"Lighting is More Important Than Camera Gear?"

Hello everyone and welcome back. Today we're going to be talking about something that's very important for videos like this, or streaming in particular, as you'll see from my streaming setup, and that is lighting. Lighting is very overlooked a lot of the time, and it can actually be something that levels up your video quality without having to upgrade your camera or anything like that. So I'm going to explain how I have my lighting set up, because I recently actually changed it and I think it looks a lot better now. And we're going to explain what the different uses for certain lights are, where to position them. So let's go over to the streaming setup.
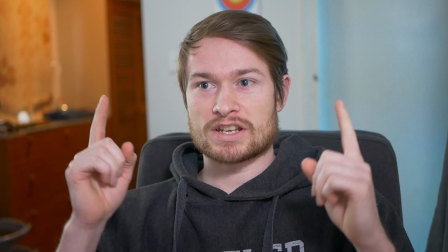[0:38]
So this is what the whole lighting setup looks like, and I'm going to show you each individual light by itself and we'll build it up from nothing.
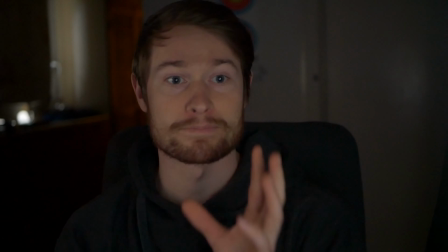[0:46]
So right now I'm only being lit by my monitors right now, which,
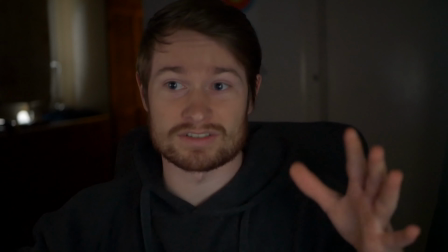[0:50]
given that this lens is an f1.7, it's actually, you can actually see a decent amount of light, and the ISO's on auto,
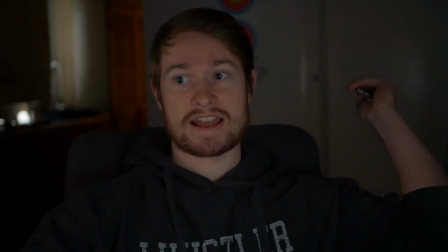[0:56]
so it's probably all the way up. But now I'm going to turn on the first light I have, which is just an accent light I have, which is this blue LED strip that I have behind me.
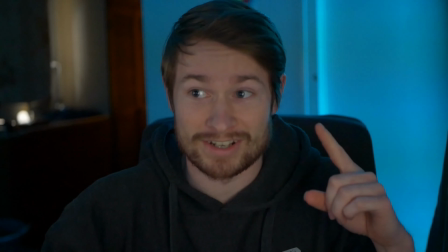[1:05]
You can see it's a very cheap light, so you can actually see the flickering in the image if you look too closely,
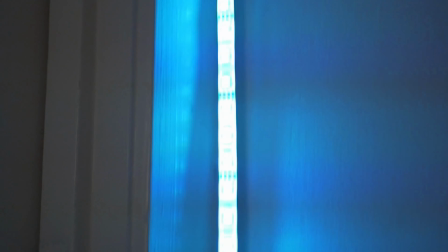[1:11]
because it is not a dedicated video light, it's just a cheap LED strip from Kmart.
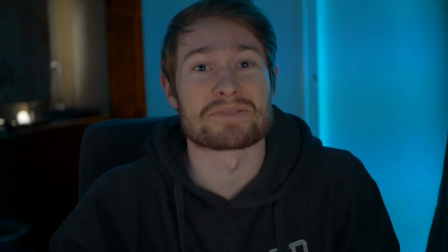[1:16]
So that's just to provide a bit of color in the background.
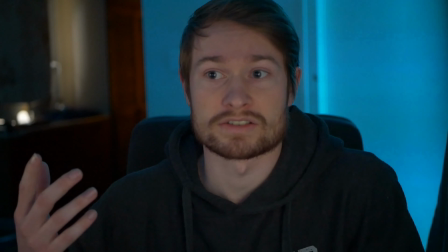[1:19]
And then the other background light I have to provide some opposing color is the ceiling lights back here.
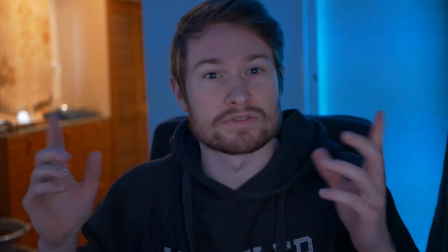[1:25]
The orange and blue sort of provide some contrast from each other, so it's not just like dark void back there, or, you know, plain brown walls or whatever.
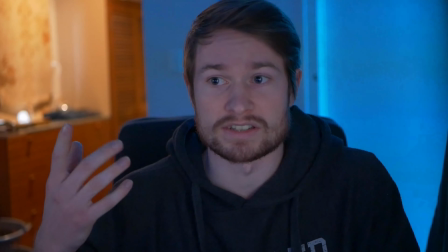[1:34]
So I decided to turn that light on because it does provide a good contrast from the blue.
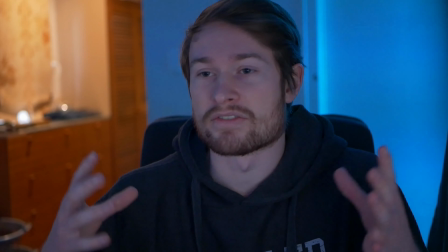[1:39]
Now getting on to the more important lights that actually have a function other than just providing some more interesting aspect to the background.
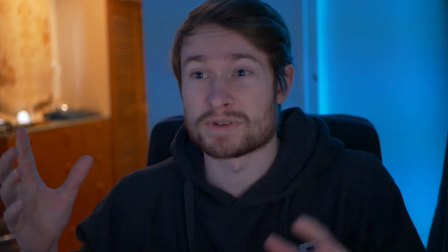[1:46]
Back behind me on my right, I have what would be known as a hair light or an edge light or a rim light,
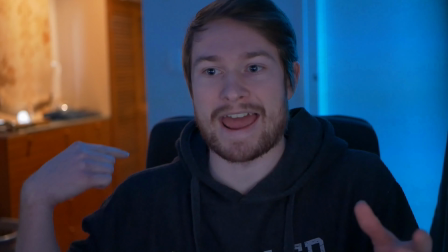[1:53]
which basically provides an outline of my hair, the side of my body here,
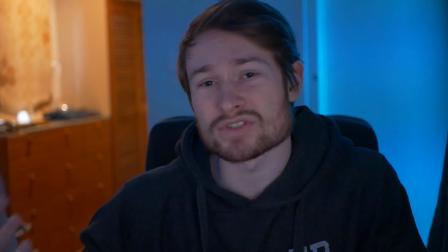[1:58]
because it is behind me and it is coming from the side. It is also sort of acting like a fill light as well, because it is sort of filling in this part of my face.
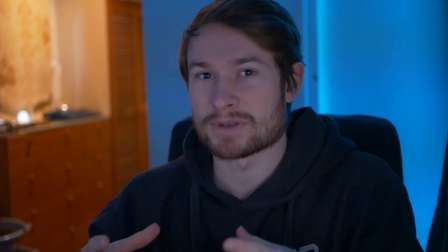[2:05]
But the thing is, it is a little bit too bright to do that properly.
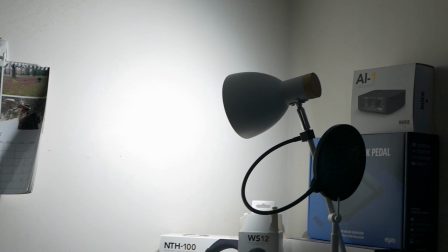[2:09]
So I actually have it pointing back, bouncing off the wall, and it is sort of also, because it is bouncing off the wall, it is filling out just the brightness of the room itself.
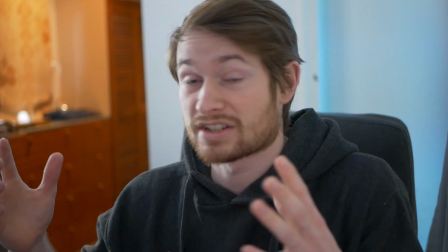[2:17]
So that is just a daylight colored lamp that is actually quite bright. I can't remember the wattage of it, but it's reasonably high for a lamp like it.
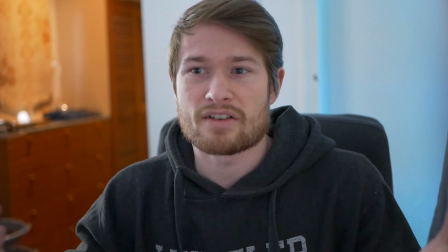[2:25]
And, you know, this could, you know, almost be enough, but you can tell that there's no key light on me right now.
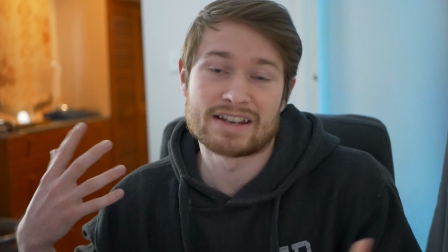[2:30]
So it is lighting up this side of my face. It provides this nice outline to separate me from the background. That is one of the primary roles of a hair light or a rim light, is to separate me from the background.
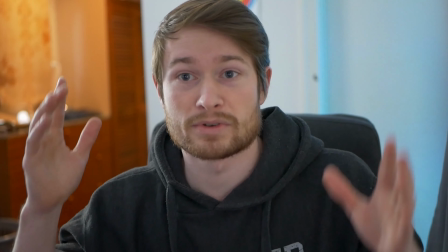[2:39]
So these are 3 of the 4 lights I have on, and then we turn on the most important light, which is the key light.
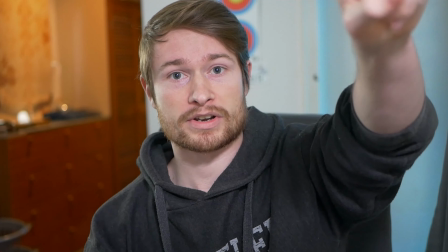[2:44]
And this is a light that I have just above my monitors here. It is, again, it's not an expensive light.
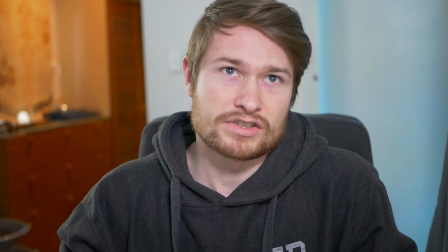[2:50]
It was like $50 from Kmart, but it is their streamer light. So it looks kind of like an Elgato key light or that sort of thing.
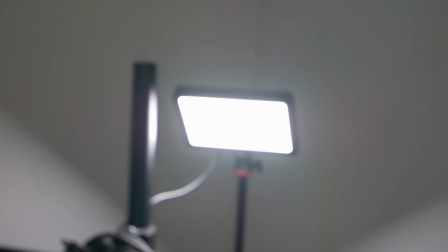[2:58]
It does have some diffusion in it, so I do have it pointing directly at me, and it doesn't look terrible, but it is obviously not the softest, as it's, you know, it's only $50,
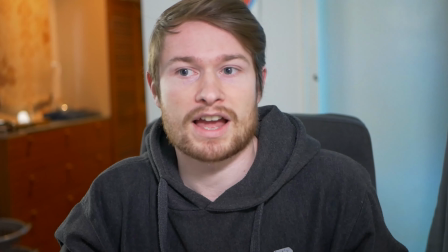[3:06]
so it's not like a dedicated video light with a light dome and a softbox or anything like that.
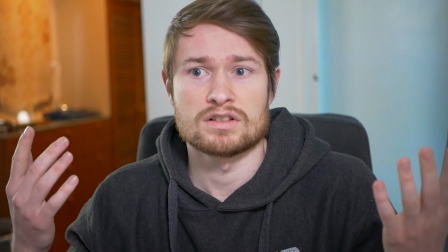[3:12]
So this is what it looks like as a whole. I'll show you each individual light by itself.
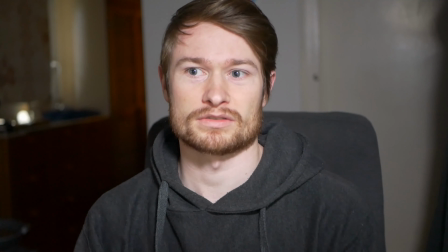[3:20]
So this is just the key light. This would probably do for, you know, a lot of things, but it also is not very interesting sort of thing.
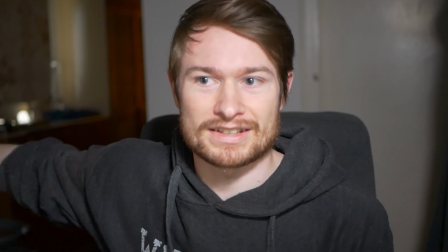[3:27]
Like, it lights up my face plenty, but it leaves a lot to be desired in the background. We saw this one before.
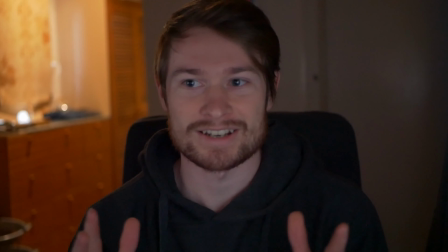[3:32]
This one is just, again, adding a bit of color and something interesting to the background. As is this one, it's not really adding much to me, but it provides some context for the background.
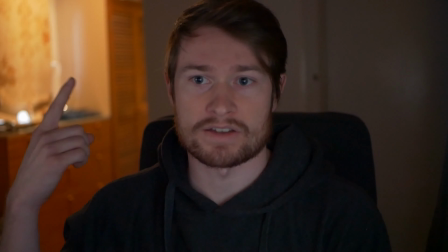[3:41]
Not only does it provide some color, but it also lights up stuff over here, and you can see there's actually a small reflection right there,
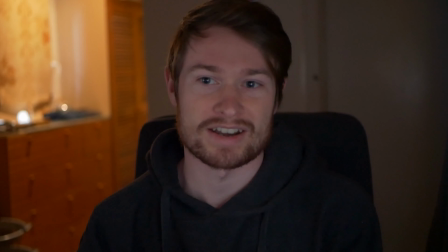[3:48]
that because it's so out of focus, it does provide a decent bokeh on that reflective object right there.
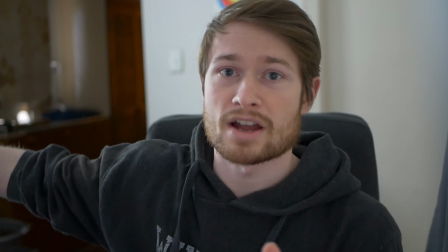[3:55]
And finally we have the rim light, which is off behind me to my right, bouncing off the wall, and because it's bouncing off the wall, it is lighting up a lot of the room itself.
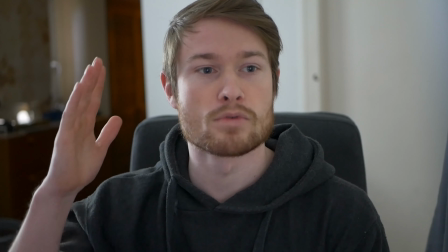[4:03]
It is being fairly diffused overall, but you can see it is more prominent on this side of my face, obviously, because that's where it's coming from.